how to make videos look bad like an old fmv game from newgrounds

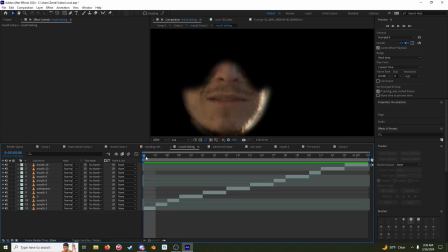[3:59]
So this mouth comp is all the times I was moving my mouth around, I would just take a frame of like just funny little positions my mouth was in. Sometimes what I would do is I would have, and I don't know why this is extended twice.
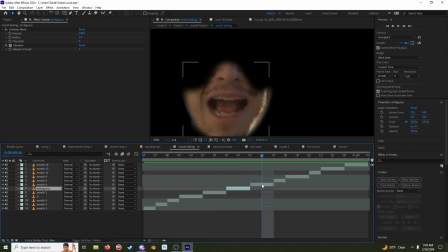[4:18]
I guess I had freeze frame on, but like right here, I have these two frames which are actually like just right next to each other, but it will help like sell into the next movement kind of. Unfortunately, this one is like too short and it loops like pretty fast.
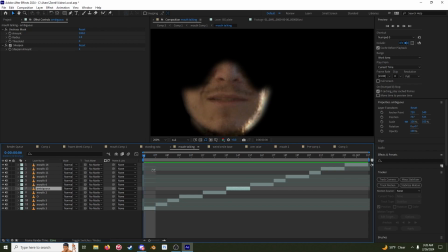[4:37]
But what you have to do from here is,
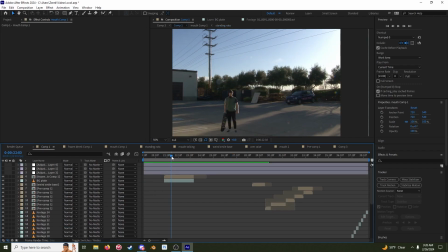[4:42]
if I go actually back to the first one right here, this was the first one.
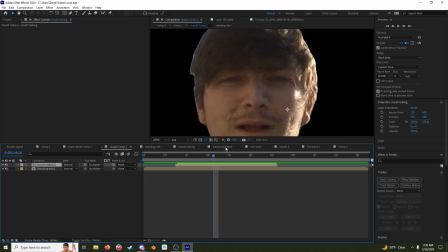[4:49]
So in this first one here, I had to, what I did was I actually
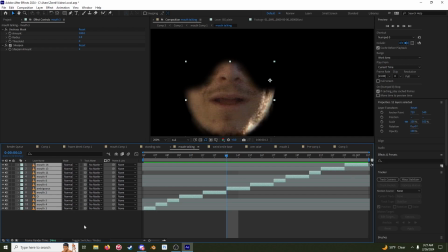[4:56]
before I pre-composed all of these layers. So before all these were pre-composed, they were in this one,
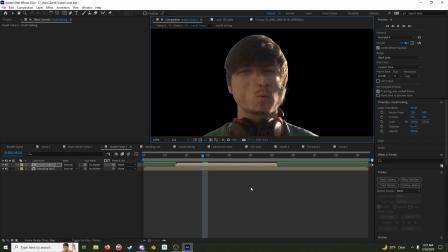[5:02]
and the mouths were like off like a little bit because I had moved like a tiny bit after I like started talking. So a good way to like line these up is to set your blending mode to difference, and you can see like the difference between the two layers. And I just kind of line it up by the nose.
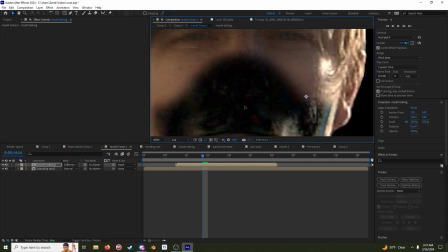[5:20]
So getting these close to like black here will pretty much line those up.
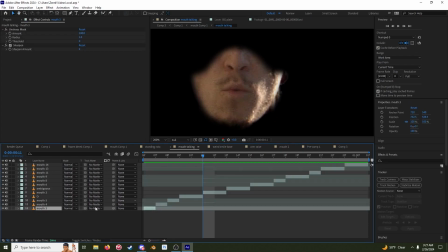[5:27]
And I just took like a feather mask. I just used like a really simple, yeah, you can see here I just used like a math, but I also made sure to get over the nose because a lot of like mouth creasing and stuff and the nose warping I kind of wanted from the speech.
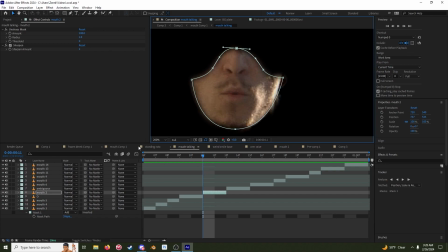[5:45]
So I did that, feathered it out a little bit, and then just blended it back into here.
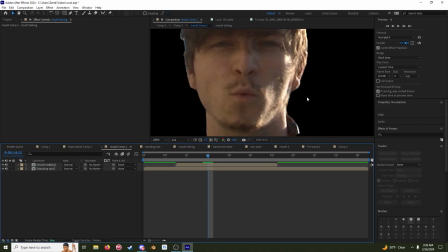[5:51]
If I turn this back to normal. And I didn't care about so much of this like weird blending on the sides because
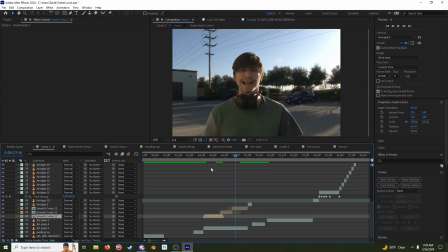[5:58]
what was going to happen later down the line anyway is I was going to have a pixelated look,
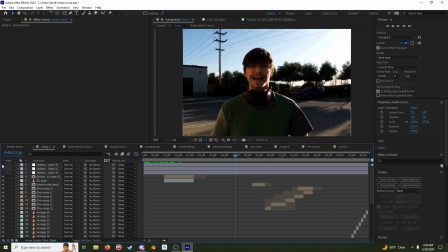[6:03]
you know, lower resolution. So we're going to get to that though. So I just kind of played out an animation of this looping a little.
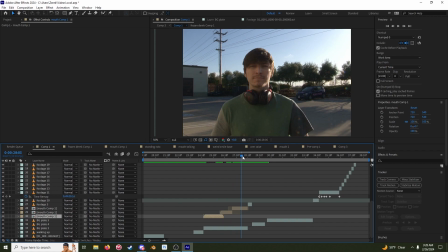[6:13]
Okay, just a couple times looping. And then I cut ahead, bink, right here, into this actual clip where I'm moving. I think this is sped up. Sometimes I'll use a posterized time.
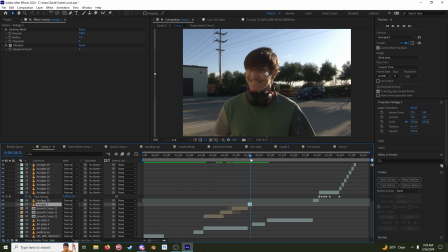[6:29]
Will make footage look like it's moving at a slower frame rate, but I think this one I just sped it up a little. And then it cuts there, just 2 frames, same trick. Again, using the background plate here. Without this here, just be this. So I'm actually using a looping or just a segment of footage where nothing's happening. Arm raises up.
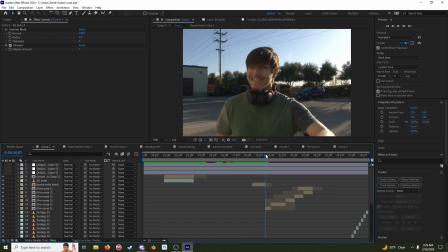[6:48]
I just cut ahead. Arm raising up.
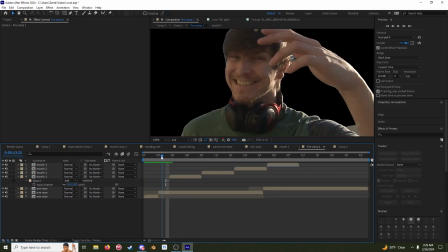[6:50]
This is all part of this comp now, which I did not name, but it's all basically the same thing from there. And this little tiny movement here is like something I'm always trying to look for. Just a little bit of movement, but not too much. You don't want the frames to be too wild.
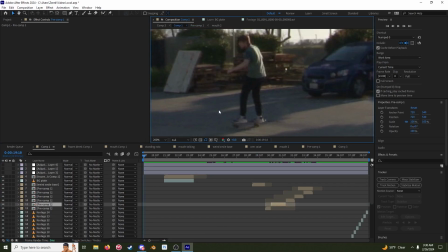[7:05]
To start off with the footage, I wanted to have a lot of noise, artifacting, all that sort of stuff. So I started with like an unsharp mask, which, you know, helped kind of crispen up a little bit of the areas, add some contrast,
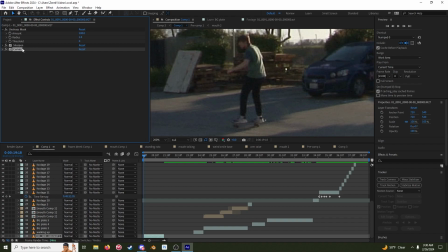[7:23]
sort of localized contrast, and then sharpen, which is actually, I could have crunched it up a lot, but I felt like it was overall too much on the picture here.
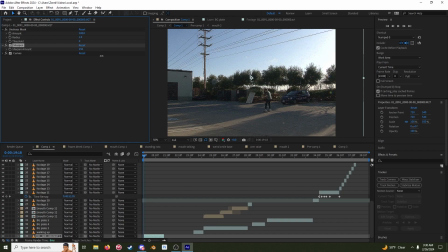[7:35]
If I like really pushed it like this, I have to experiment. I should have probably put the posterize before.
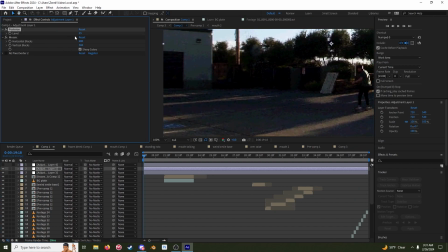[7:42]
I've been experimenting with where to put posterize because essentially it's like limiting your color palette.
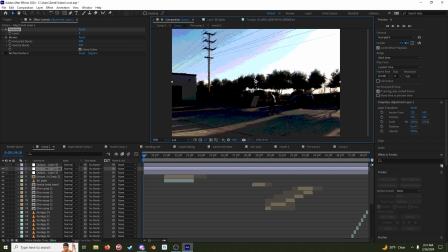[7:48]
I can set this down to like 8 now, like 8-bit. This is like 8-bit sort of, I guess, you know, limited colors here.
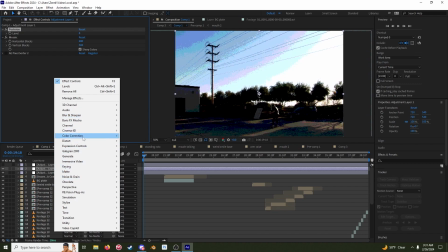[7:55]
And you can adjust that with like a levels right here.
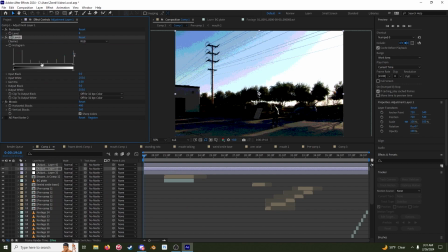[8:00]
I think you can do it ahead. Let me see if I adjust this. No, so that's not adjusting it.